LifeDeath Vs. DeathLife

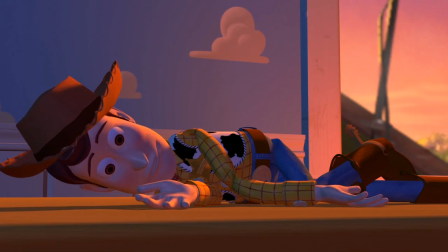244s
But once the humans are no longer paying attention, they come back to life, making it seem like something that could really be happening whenever you leave the room.
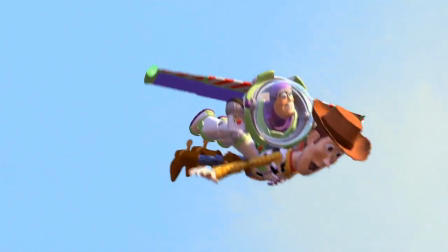253s
At the end of Toy Story, the viewer is left satisfied with the conclusion because they were able to emotionally connect with the toys,
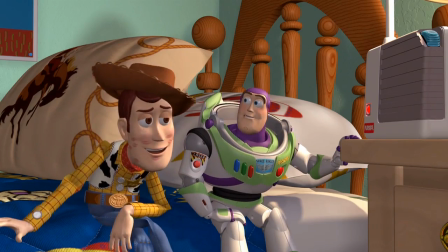260s
while the Spirits Within leaves the viewer confused and unmoved.
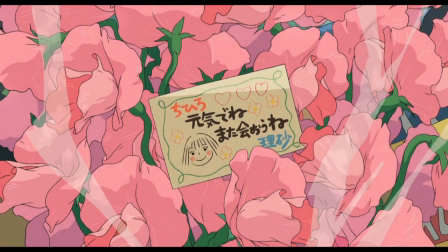263s
A great example of a studio that consistently achieves life-death in its films is Studio Ghibli,
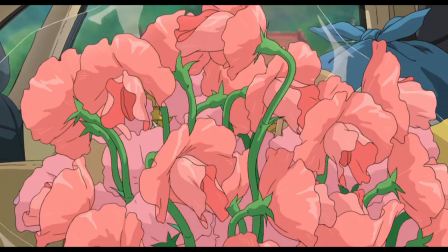269s
a Japanese studio known for its ability to breathe life into fantastical worlds and characters.
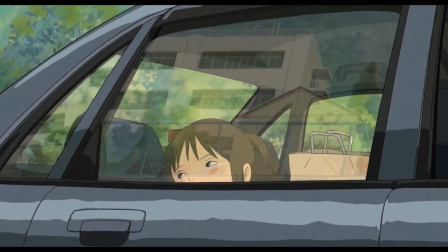274s
Ghibli achieves this by making their characters complex with human feelings and idiosyncrasies.
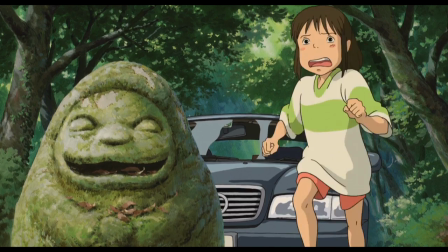280s
For example, Chihiro, the protagonist of the film Spirited Away, begins as a somewhat cowardly and fearful child.
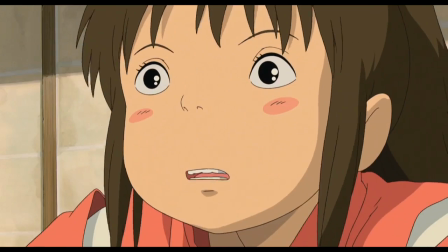287s
However, through the course of the film, she shows immense growth and becomes determined not only to rescue her parents from Yubaba,
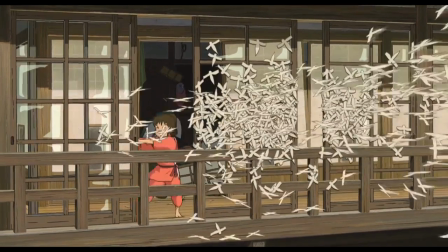295s
but to prove to herself that she is not the waste of space that the witch claims she is.
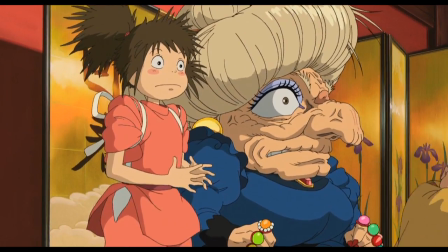300s
She also has some little quirks that all people have. In her case, tapping her shoes on the ground to make sure they're on right.
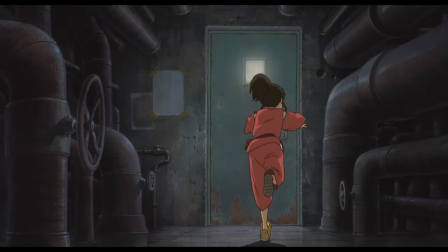307s
It is these habits that really emphasize the humanity of Miyazaki's characters, and give you a sense that they are more than just a series of drawings.
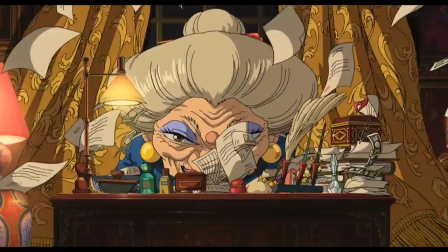318s
Yubaba is another great example of Miyazaki's ability to make fantasy a reality.
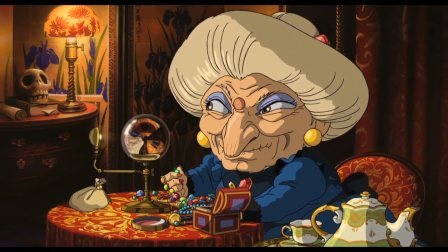323s
Yubaba is a greedy, no-nonsense witch who is obsessed with running a profitable bathhouse.
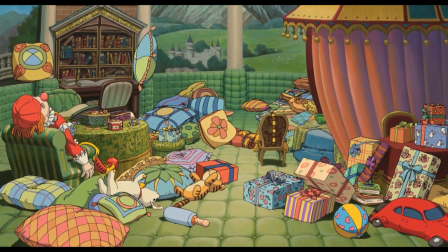329s
It is when she is confronted with the loss of her child that we see her snap to reveal a softer, more human side, less concerned with profit.
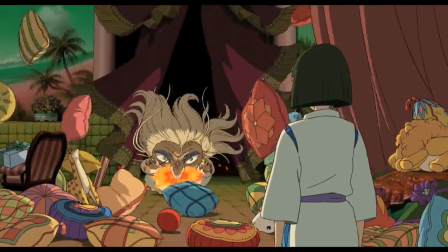340s
It is this complexity that makes us buy into the Ghibli worlds and makes them come alive.
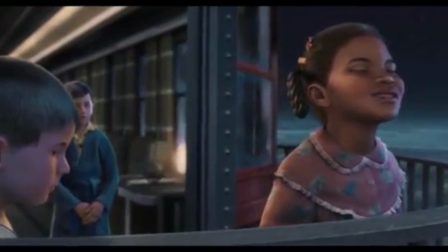348s
So let's recap. DeathLife is the failure to create a reality, whilst LifeDeath brings the lifeless to life.
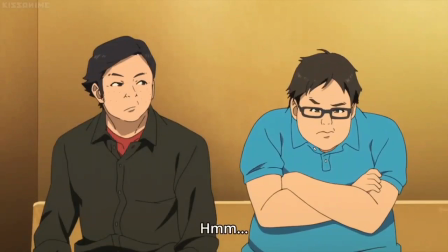358s
DeathLife occurs when a director or animator misinterprets humanity in a way that the audience is pulled out of the story.
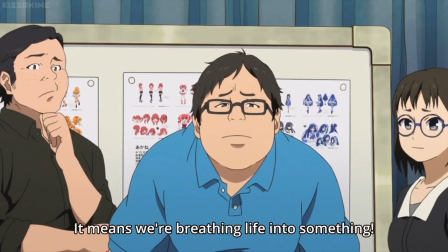366s
LifeDeath occurs when a director or animator manages to instill humanity into a character
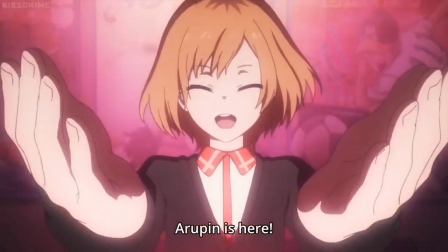371s
so well that the audience can't help but be immersed into the world they create.